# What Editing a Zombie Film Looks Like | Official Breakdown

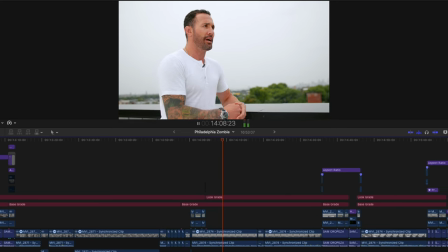And when you're at rock bottom, the only way to go is up, you know? And there are people in this community that want to see a change.
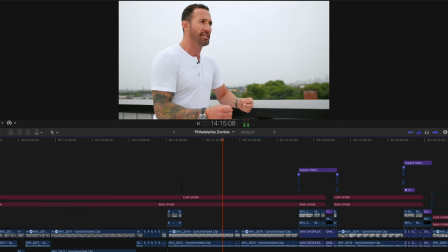It's not like we're the only ones trying to make positive change. We're one of many that are fighting for this neighborhood.
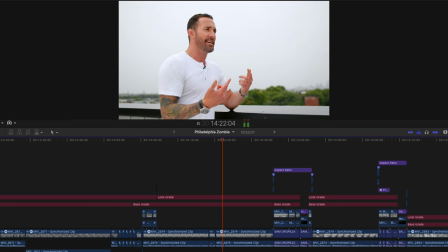And you know, it helps take care of that side of my brain where I need danger almost to be engaged all the time, you know what I mean?
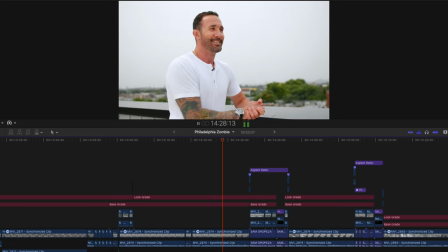From being a former professional fighter. That's interesting, yeah. Yeah, yeah. That must be in your personality.
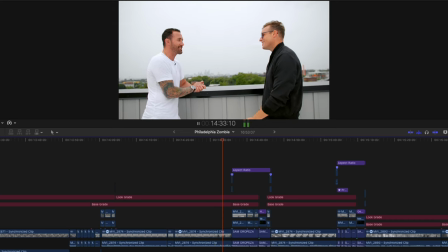I think it is. Yeah. I need a high level of excitement to feel. So you need a fight. Yeah, yeah.
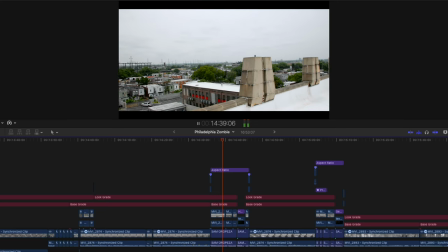Atop one of Sam's buildings, you can see the expanse of downtown Philly, along with Kensington itself.
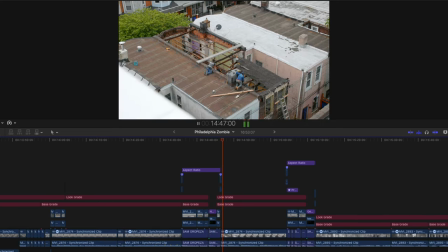How did it get so bad here? Sam tells us. When houses become abandoned here, they'll get taken over by the addicts and or the dealers or both.
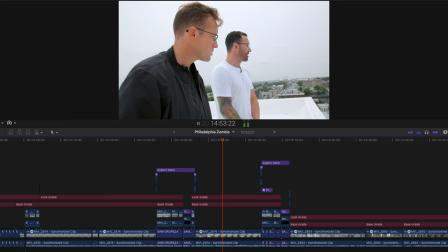So this street right here in particular is a notorious, you know, drug block.
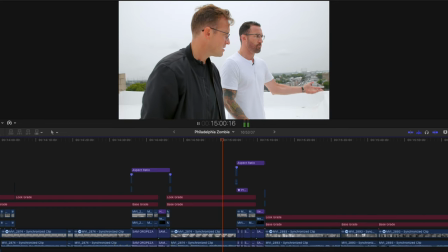And you know, these dealers are basically on a waiting list. As soon as one leaves, there's another one ready to take their place.
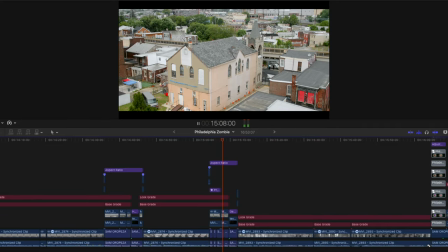Sam has bright ideas for this area, and it starts with getting rid of the zombie apocalypse.
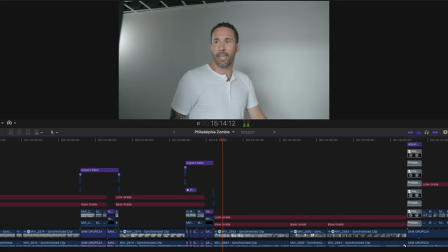This is one of the newer units that we're doing. This is a two bedroom, two and a half bath.
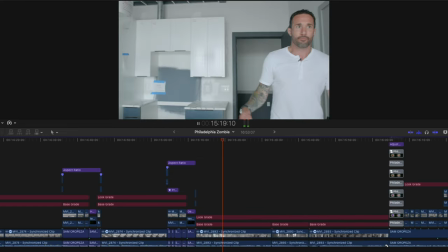We put all top end, high end appliances,
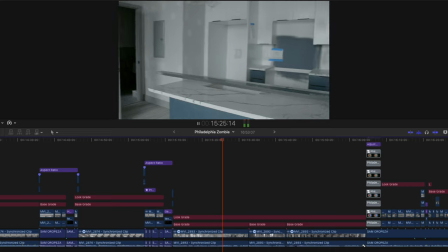quartz countertops, the newer style of cabinets, and this is a poured concrete building, so it is a very
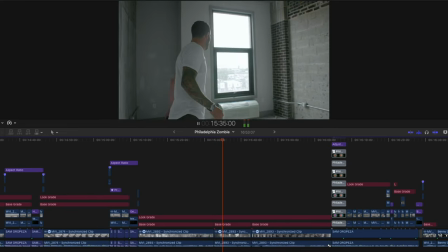safe and secure building. We try to keep the old parts of the building that you'll never be able to recreate, like the old brick that are in here,
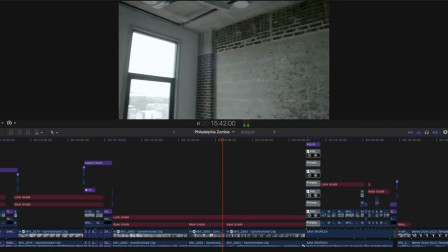and kind of integrate the old with the new. You think you can save this place?
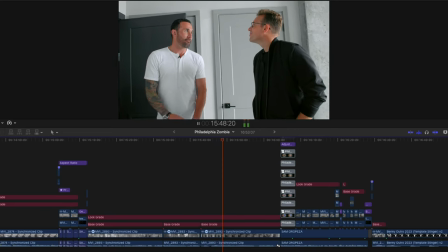Look, whether I can or can't, I'm still going to wake up every day and, you know, do my best to make a difference.
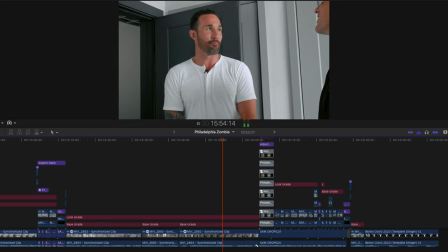You know, I think it's more falling in love with the process than, you know, the destination.
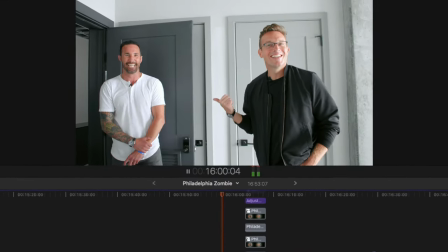Oh, man. Fighter. That's a fighter. It's a fighter. You're probably the fighter. Yes.
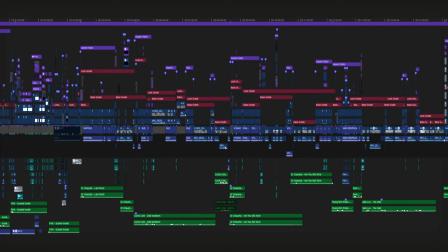So I'll say this really quick because, I mean, I've been talking about grade a lot, but it is changing every single section.
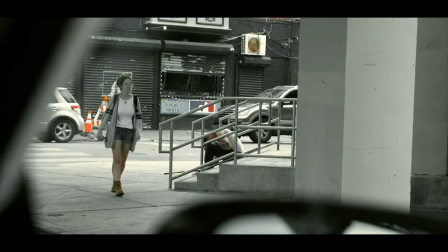So right at the start, you'll see that while you're inside the city, it still feels dirty and grungy.
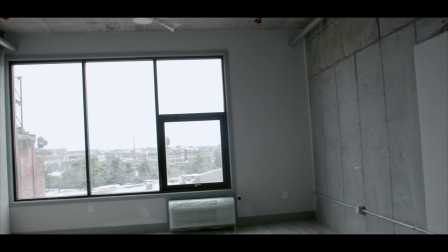But when you leave the city to go to another area, like they did, the grade gets a lot more clean.
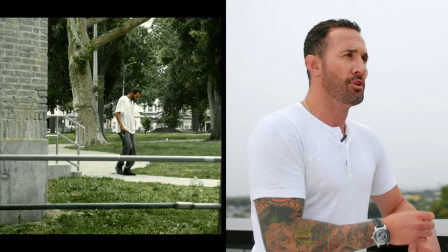The whites are pure and it's a pretty clean looking grade.
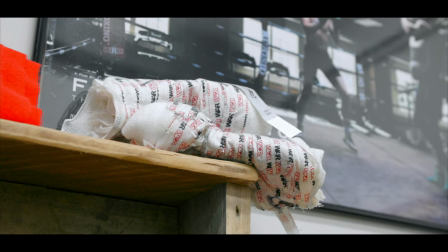Now the music is somewhat intense in this, but it's more of a fighting type of intense because that's what he's doing.
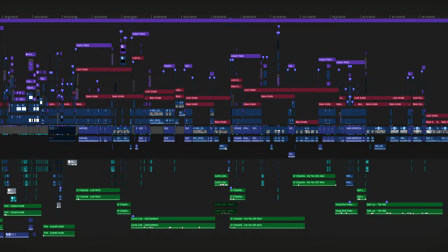He's going to fight for it to be a better place. And so all these things play a purpose in the setting of the video.
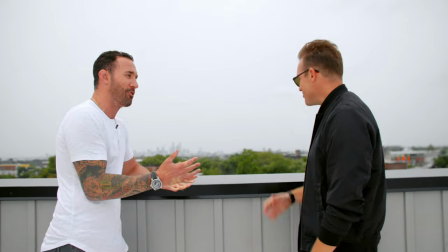And like I said, it was a bit more of an interview type of style.
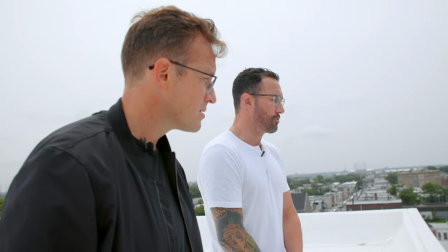So there wasn't too much to do with graphics besides there was a flashback
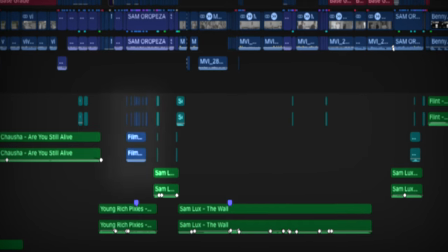sequence that there was sound design added to and all that kind of stuff.
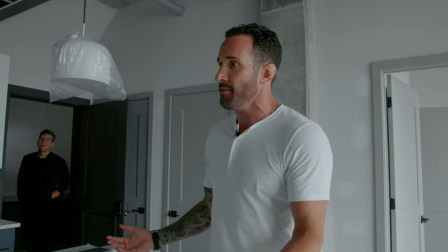But we actually did have to cut down this interview a bit just to kind of get straightforward to what was said to flow nicely with the video.
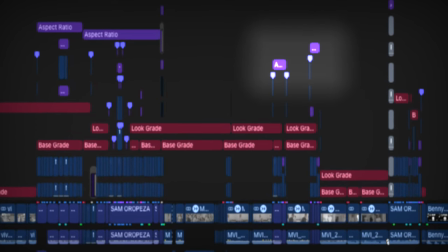And of course here and there I'll pop up the words on the screen,
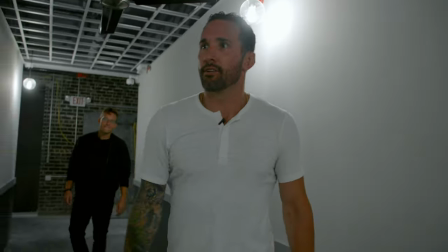which is a good way to keep someone's attention because if they have something to read, they'll read it.
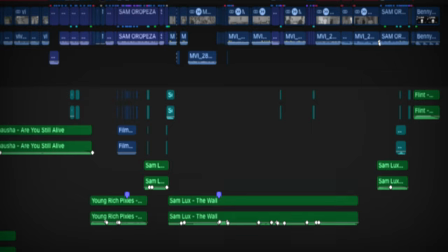So doing that every so often can help. And then you'll notice at the end that the music fades out.
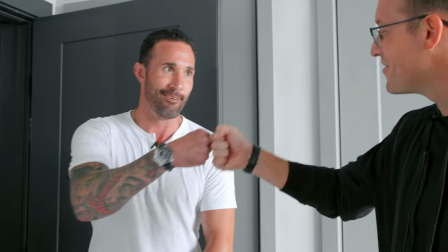So let the conversation just sit for itself before we transition into the outro piece. And then closing off the entire video, we built out a outro section with a bit of VO over it, just kind of covering and sealing off the rest of the video.
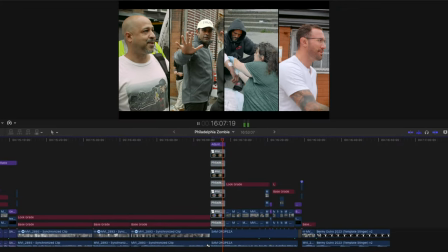Ultimately, the four people that we met with when we went to Zombieland showed us the broad range of individuals who are still,
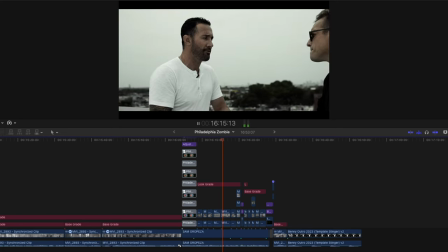in spite of everything, attempting to help these people, whether it be politically, or whether it be physically, or whether it be spiritually.
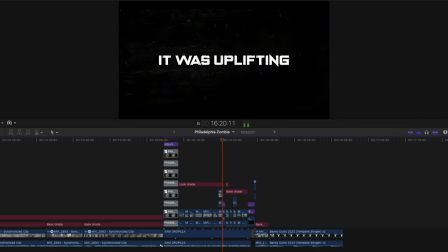It was uplifting.
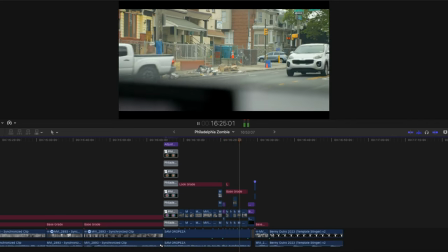I didn't intend on having a happy story to tell about one of the darkest places in America, but here we are.
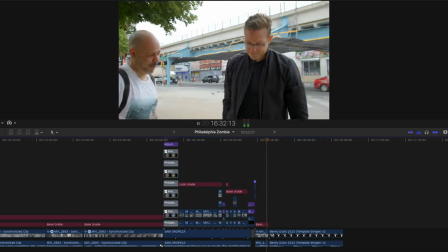on the vanguard of the situation. Yep.
And that's the whole timeline.